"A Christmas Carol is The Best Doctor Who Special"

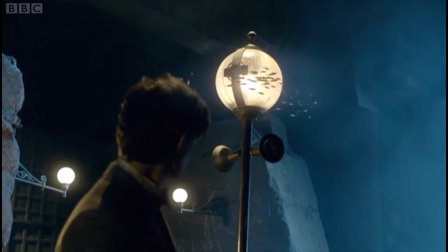Firstly, we're introduced to the flying fish,
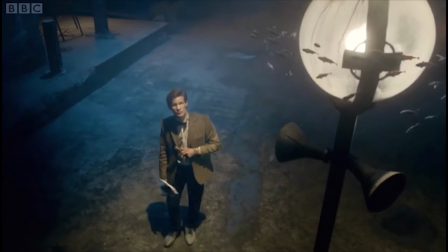one of those really simple but also really unique and Doctor Who-ish concepts that isn't really pivotal to the story's presentation, but helps differentiate the setting a lot.
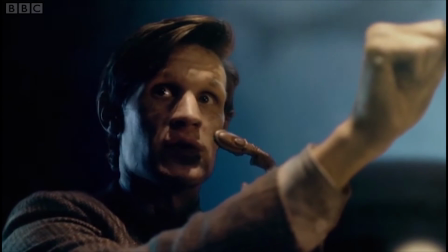We also get some subtle foreshadowing to the flying shark that's going to play a big role later.
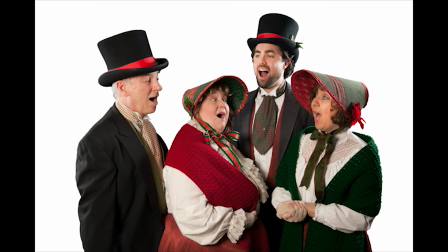But the biggest plus to this scene is the Doctor getting his idea on how to change Kazran's mind from listening to what else but a Christmas Carol.
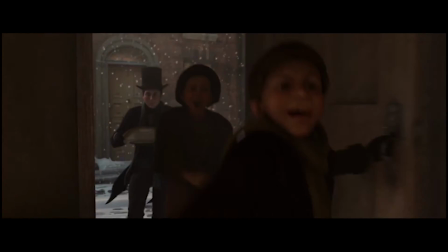It goes without saying that such a meta plot point wouldn't be found in direct adaptations of A Christmas Carol,
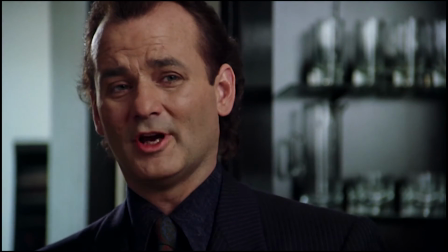but even other movies or shows that only borrow the premise of a grump made to appreciate Christmas can feel a bit lazy in that regard.
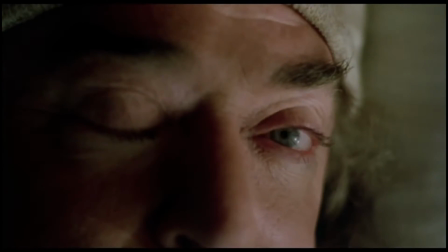Don't get me wrong, I love straight adaptations of A Christmas Carol in all shapes and sizes,
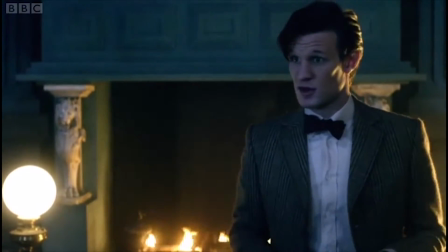but rarely do you see a character already aware of Charles Dickens' story trying to knowingly enforce it.
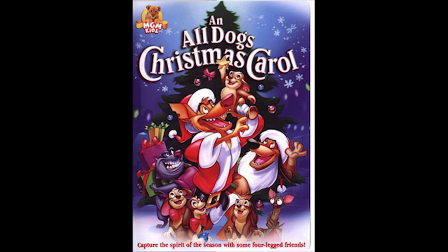Except, weirdly, an all-dogs-go-to-heaven Christmas Carol. Because that exists.
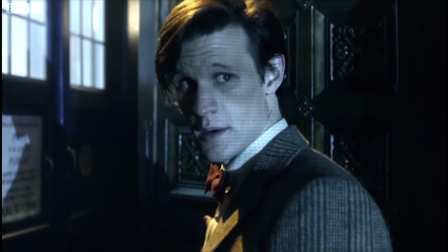And not only is the Doctor showing Kazra in his past, he's also changing it.
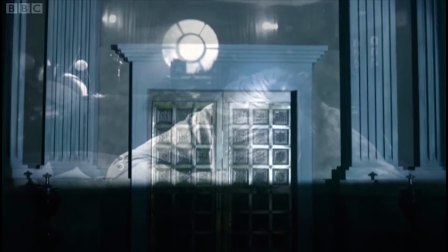This is probably the most unique retelling of the basic Christmas Carol story I've ever seen, if it can even really be called that.
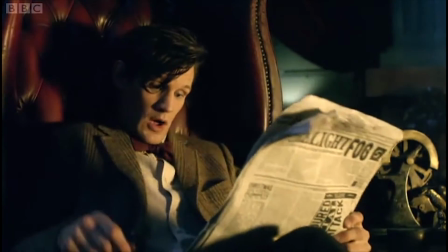And while this is especially true of how the Ghosts of Christmas Present and Future are handled, I'll get to that later.
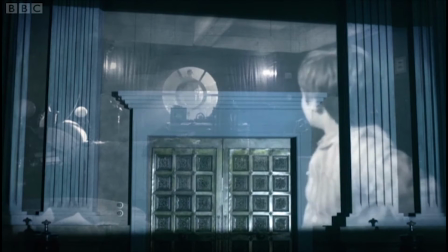For now, we have the Doctor playing Ghost of Christmas Past, his traveling to Kazran's childhood done in a really impressive shot, by the way.
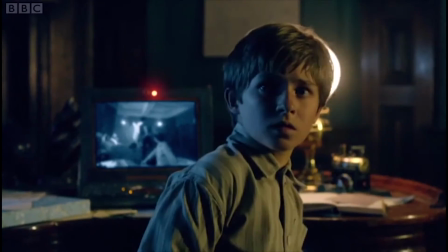A bit more in the way of hijinks that solidified for me just how perfect the dynamic is between the 11th Doctor and children,
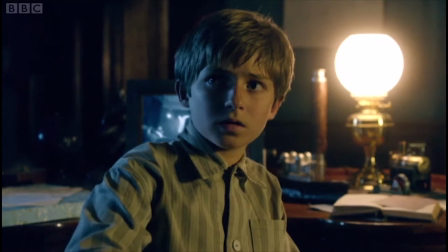we get to learn about young Kazran, namely that he's interested in the fish on account of never having seen one up close.
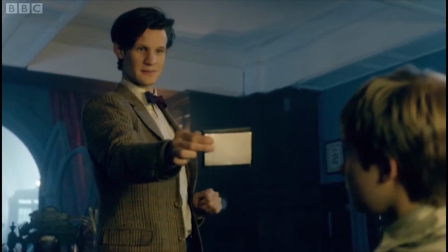Something that provides retroactive context for this line.
It's all Mr. Sardis' fault, I reckon.
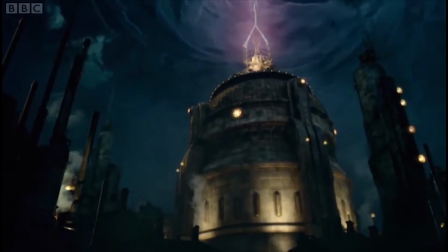He always lets a few fish through the cloud layer when he's in a bad mood.
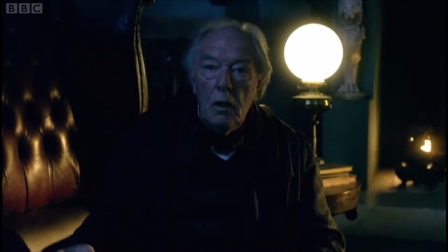The doctor sets up a way for he and young Kazran to see a fish, all while old Kazran watches all the proceedings on a recording.
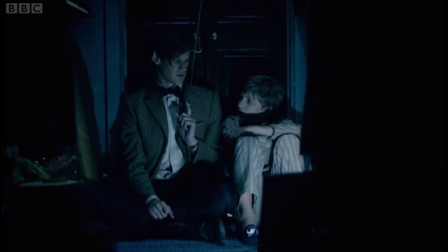What kind of tie is that? A cool one. Why is it cool?
When a fish finally arrives and Kazarin is apprehensive, we also get what might be my favorite exchange in the episode.
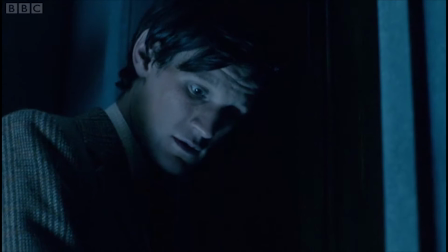Trust me. Okay. Oi, eyes on the top. Look at me. I wear it and I don't care.
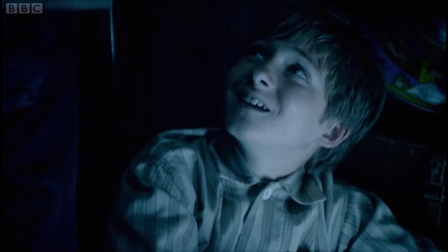Trust me. Yeah. Yes. That's why it's cool.
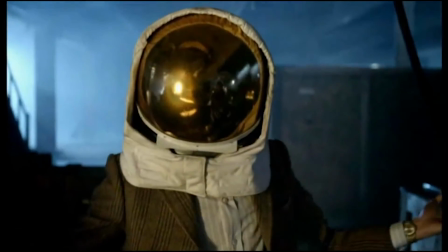Thiefen Moffat has a habit of taking recurring gags or motifs and paying them off in ways that are small in execution but big in impact.
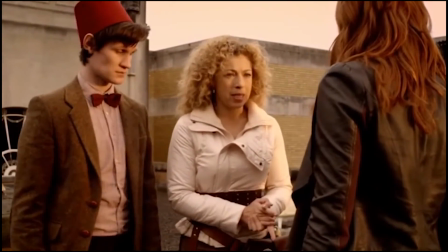Here, the 11th Doctor's catchphrase of bow ties are cool is used to say something about the man more than just his quirky strangeness.
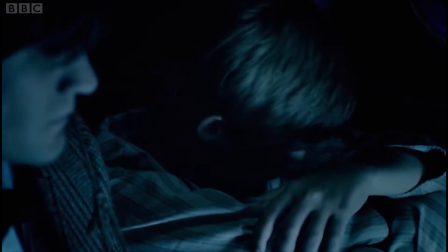For over 50 years, one of the Doctor's most consistent character traits has been unflinching self-confidence.
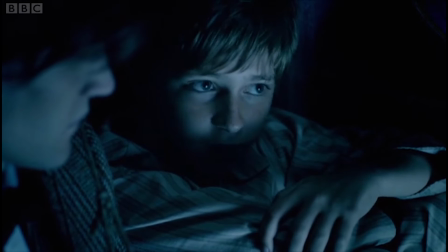And this instance of him exemplifying that confidence for a child who desperately needs some of his own instantly strengthens the relationship between these two characters.
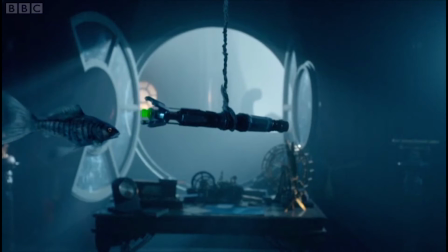And then the shark shows up.
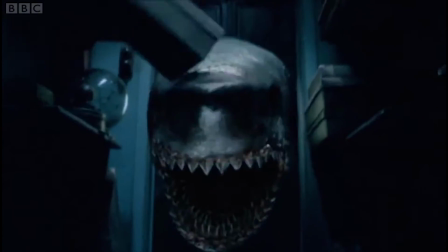And like the opening with the spaceship, the short scene of the Doctor and Kazran backed into a corner from the shark is both tense and hilarious,
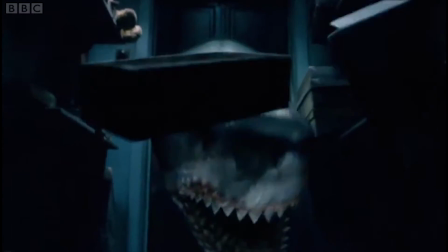not only because of Matt Smith, but also the boy playing the young Kazran.
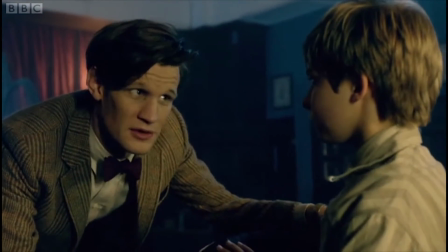Kazran is played by three different actors across the episode, and all three have such a natural chemistry with Smith that I really do buy this friendship, even though he's a one-off character.
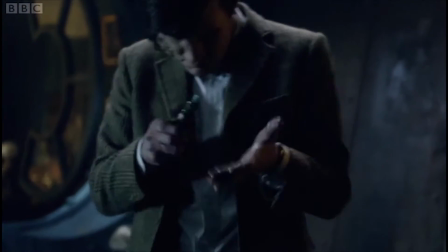I also just really like the way that this sequence is shot for some reason. The Doctor and Kazran stun the shark, but with half the sonic screwdriver in it, it becomes very ill.
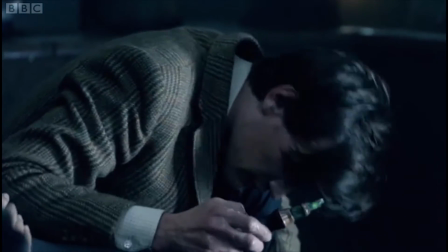Kazran asks if they can save it, and I like the moment where the Doctor looks at the boy and is shocked, silent at his sadness and empathy.
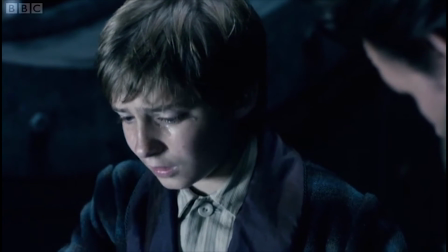It's a bit of a reversal of his role as Ghost of Christmas Past, since for a moment he has to be dragged back down to Earth and be reminded of another creature's suffering.
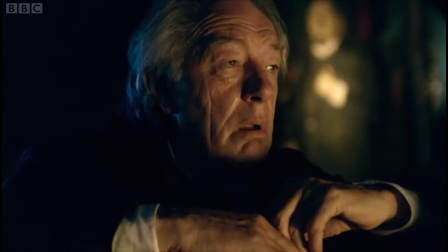All of it done by the Scrooge, who even in his bitter adult stage is weeping over the shark.
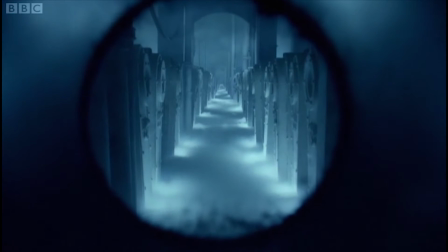The two go to find an icebox to keep the shark in until they can release it to the wild in better health, and I love this moment of the doctor getting momentarily distracted by the Christmas tree.
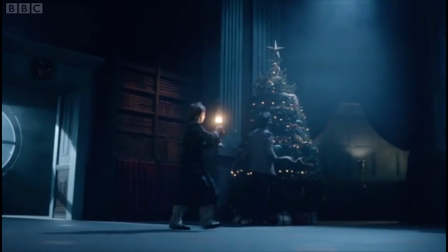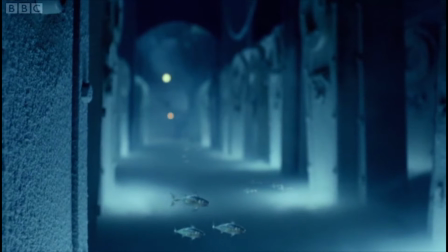For some reason I can't articulate, the fact that his voice is so overwhelmed by the music really makes the moment.
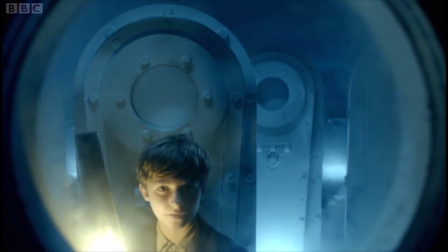Kazran's father has a bad habit of taking people's family members and holding them in cryostasis until they pay off their debts,
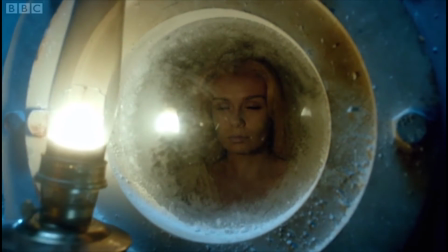as was the case with the girl Kazran himself was hoarding from the poor family at the top of the episode.